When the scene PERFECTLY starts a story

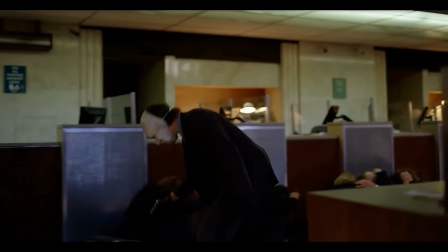4:17 Invisible editing, also known as continuity editing, is the exact opposite of fast-paced cutting we discussed earlier,
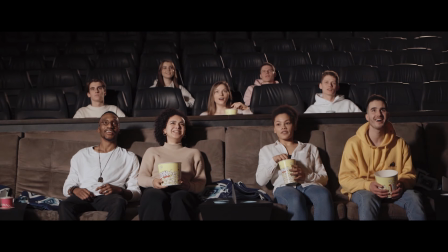4:25 and its goal is to make the audience forget that they're watching a movie being put together.
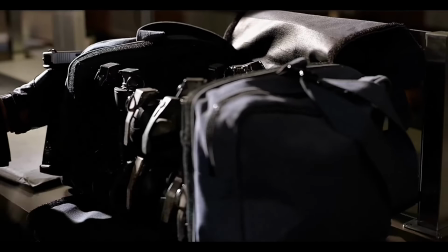4:32 This style of film editing uses technique to make the transition
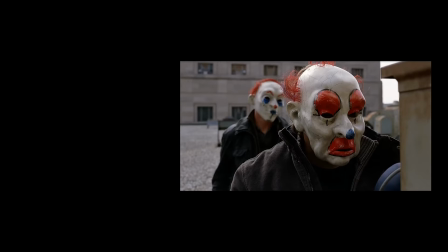4:38 from one camera shot to next feel more completely seamless and natural.
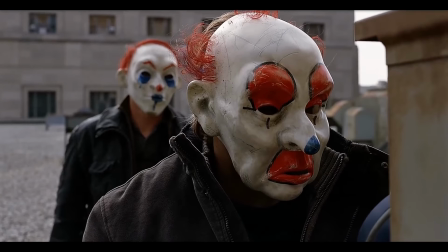4:44 The cuts are deliberately designed to be unnoticeable,
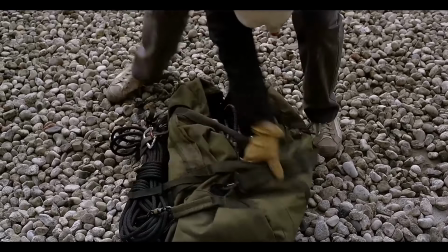4:48 allowing the audience to focus entirely on the story and the action without being distracted by jarring technical changes.
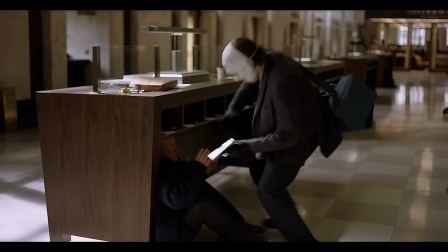5:02 This scene used bright, naturalistic lighting, which was unusual for the genre at this time.
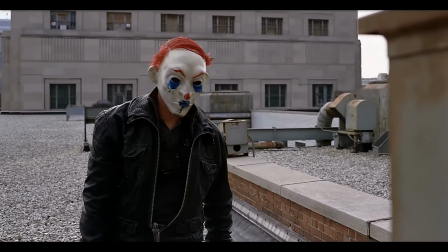5:08 This choice made the events feel authentic and grounded in reality, rather than a stylized, dark fairy tale,
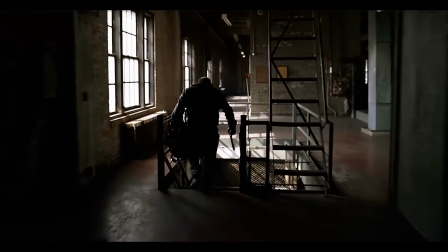5:17 which made this scene one of the best examples in case of lightning,
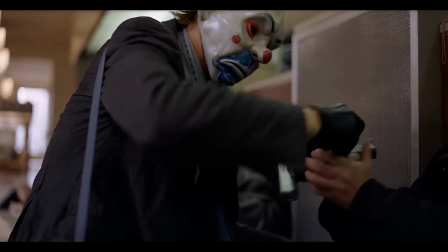5:21 because none of movies in 2008 were using this kind of lightning.
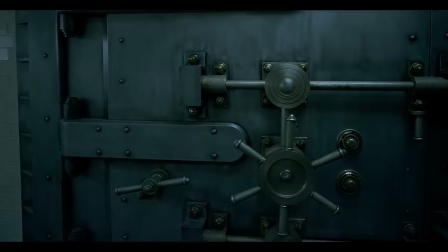5:28 So this is how it goes.
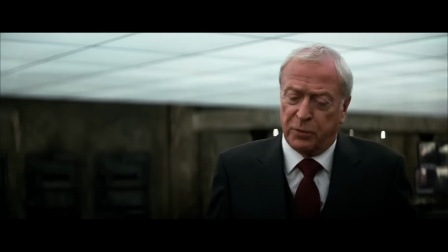5:33 Overall, Dark Knight had one of the best opening scenes and an example of how to start one of the best scenes,
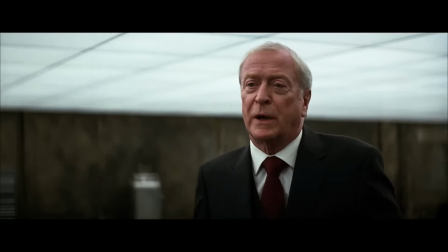5:40 all because of introduction of the main antagonist, Stranger.
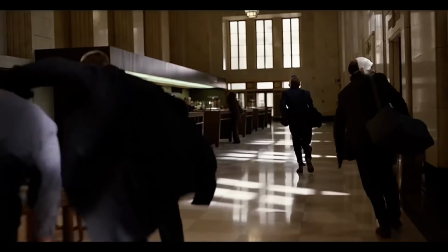5:49 the epic bank robbery scene, All right, everybody, hands up, heads down!
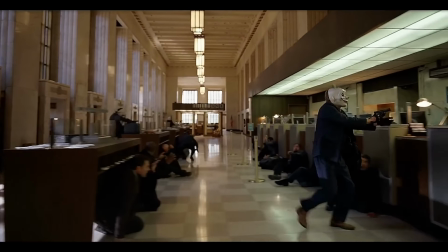5:55 I said hands up, heads down!
Let's go! how the scene was shot.
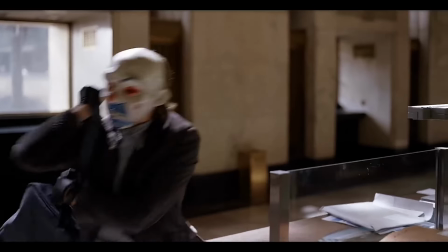6:01 And also, performance of actors was brilliant. With that, I want to end this video.
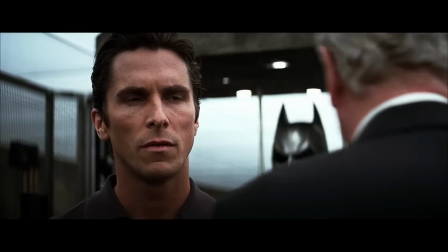6:07 Thank you for watching it. Goodbye, I will see you again.